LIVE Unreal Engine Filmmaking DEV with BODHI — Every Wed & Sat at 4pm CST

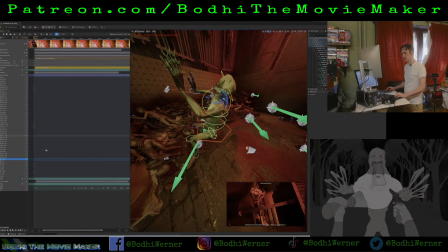3788s
get his head back like that, because he's munching. That's his neck joint.
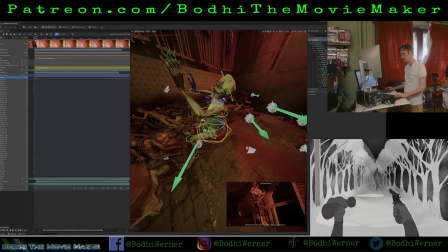3795s
All right, let's grab him by the root. Let's rotate him.
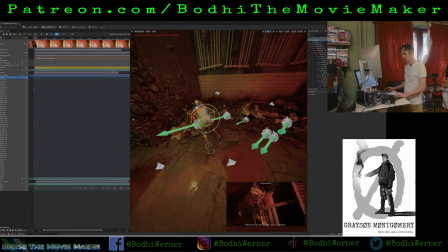3800s
Hey, what do you know? He's doing the thing. Doing the thing.
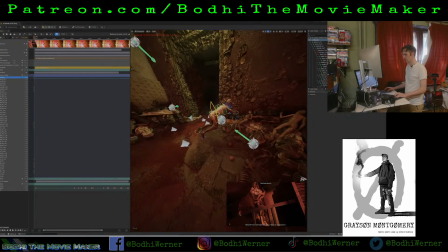3806s
All right. So I just wanted to,
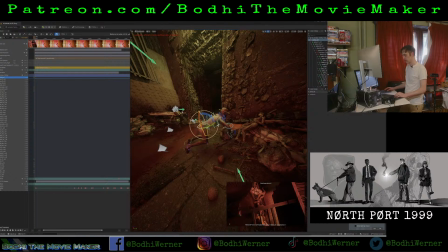3816s
that's not bad. It's
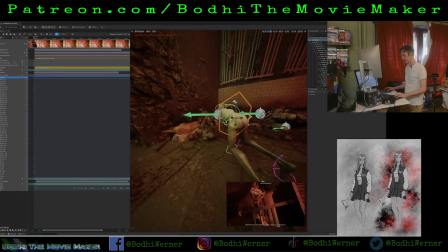3821s
really lacking dignity.
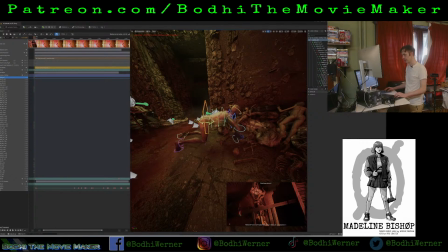3828s
He's got some booty cheeks, this guy. We're gonna have him off at an angle, so it's not so comical.
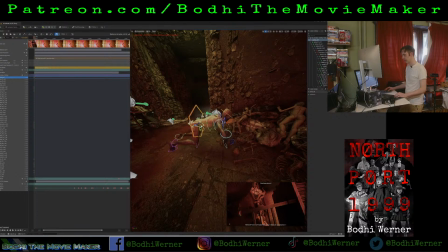3836s
Though there is something really disturbing about seeing a naked humanoid creature munching people.
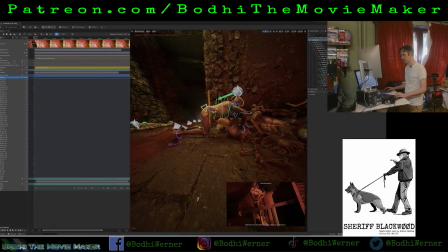3844s
It's very disturbing. The nakedness adds to the effect. But if we're staring right down the pipe, you know,
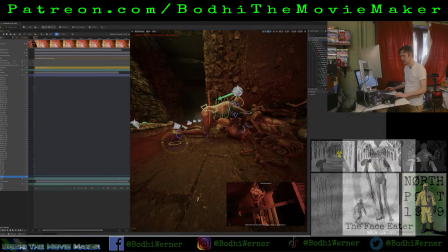3858s
if he's mooning us super hard, then it's not quite as scary. Honestly, it makes it a little silly.
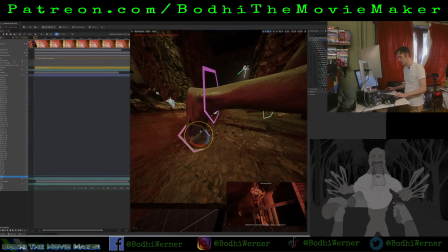3868s
It detracts. Let's see if I can get his toes to, oh shit, get out of here.
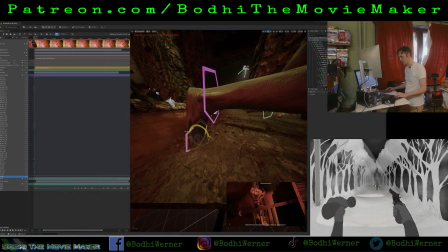3879s
Let's see if I can get him to sort of plant his toe. Oh yeah, you kind of can.
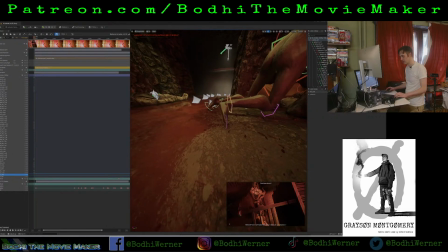3889s
Ooh, but it's only like some of the toes, so that's not my favorite.
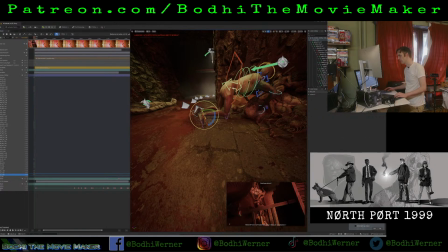3894s
But that does kind of work. We're just gonna have to go like that.
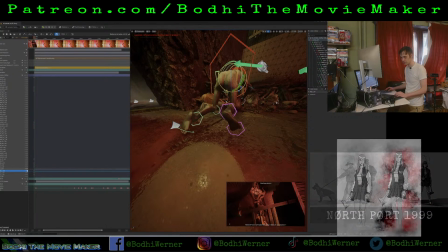3902s
Okay. Okay, that's pretty good. So one foot is kind of engaged, the toes are down.
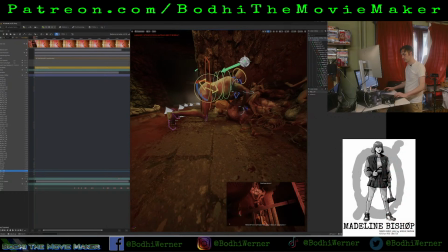3911s
You think the knees need to come down? Okay. I think if we bring his root down,
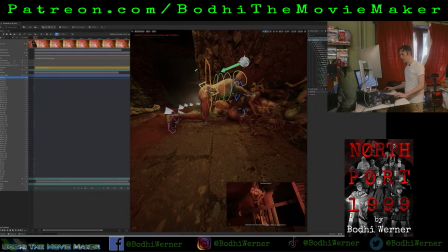3920s
we just bring him down in his whole body and maybe rotate him a bit like that, and maybe a bit like that. Now we've done it.
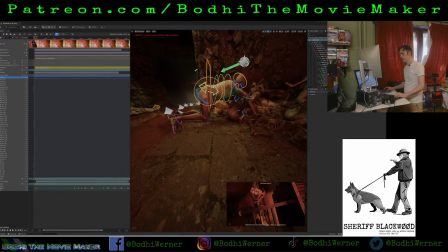3935s
Excuse the
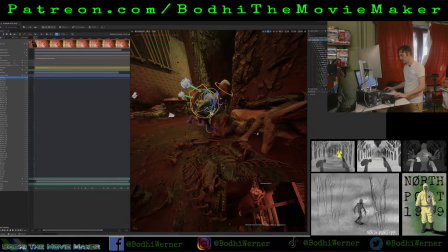3940s
indecent exposure right there. So he's kind of, let's get this bag of human flesh out of there.
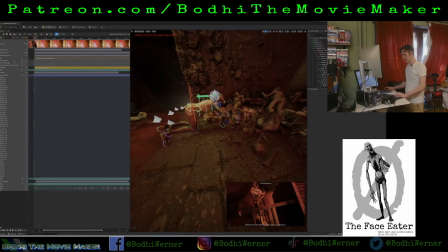3949s
Flesh bag. Now that's where he is. This flesh bag is kind of indistinct. We don't really know what's going on.
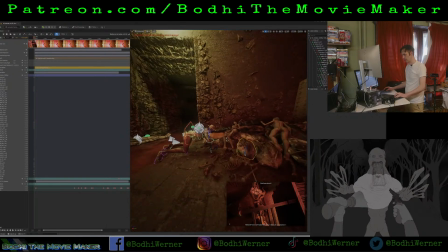3960s
So I kind of like, now that honestly kind of works.
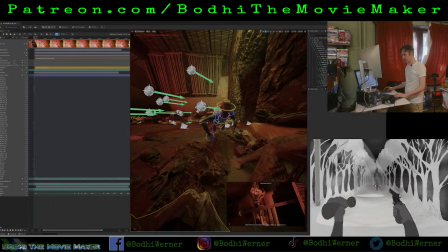3965s
He's got kind of a golem stance, a golem stance. Now
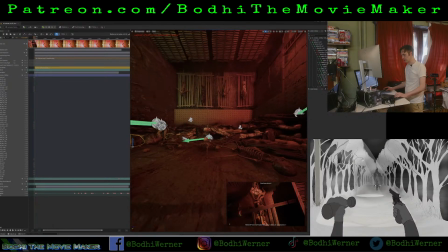3975s
let's
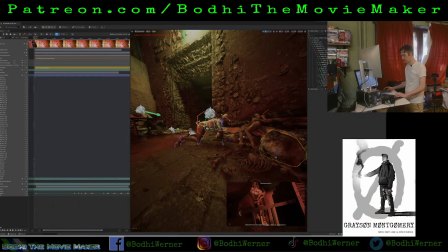maybe just bring him over to her.
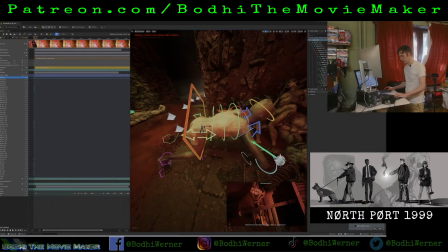3987s
Already kind of gotta.
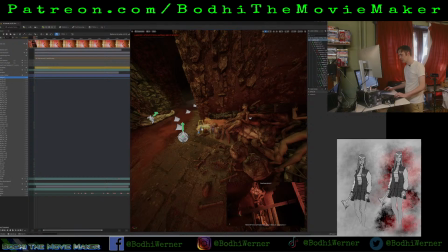3993s
He gets so lost in the wall.
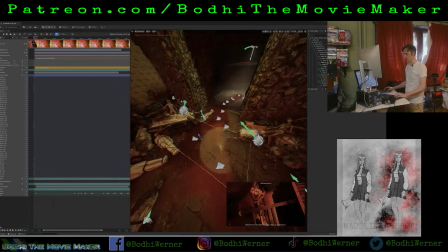3998s
So, okay, let's frame our shot based on where she's gonna be.
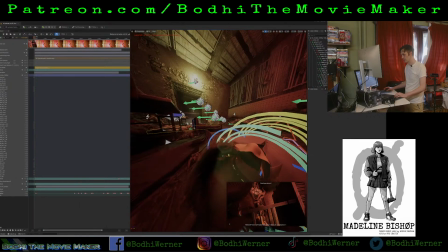4004s
Let's think about this. She's over here.
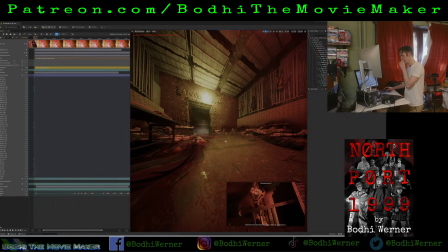4010s
And yeah, it's pretty hard to see him with it super wide. But that's okay.
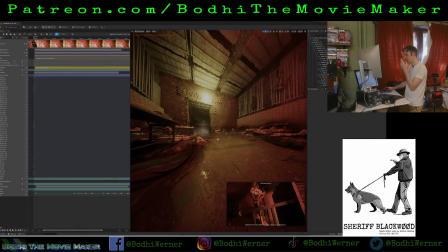4018s
That kind of helps. It's not going to be this wide. It's going to be not as wide as that, but
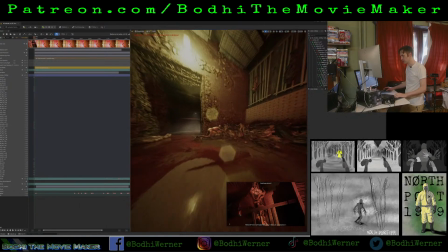4026s
this way we don't really even see what he's munching too much.
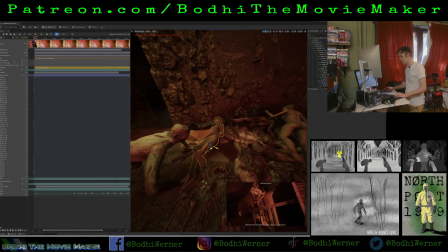4033s
But let's bring her.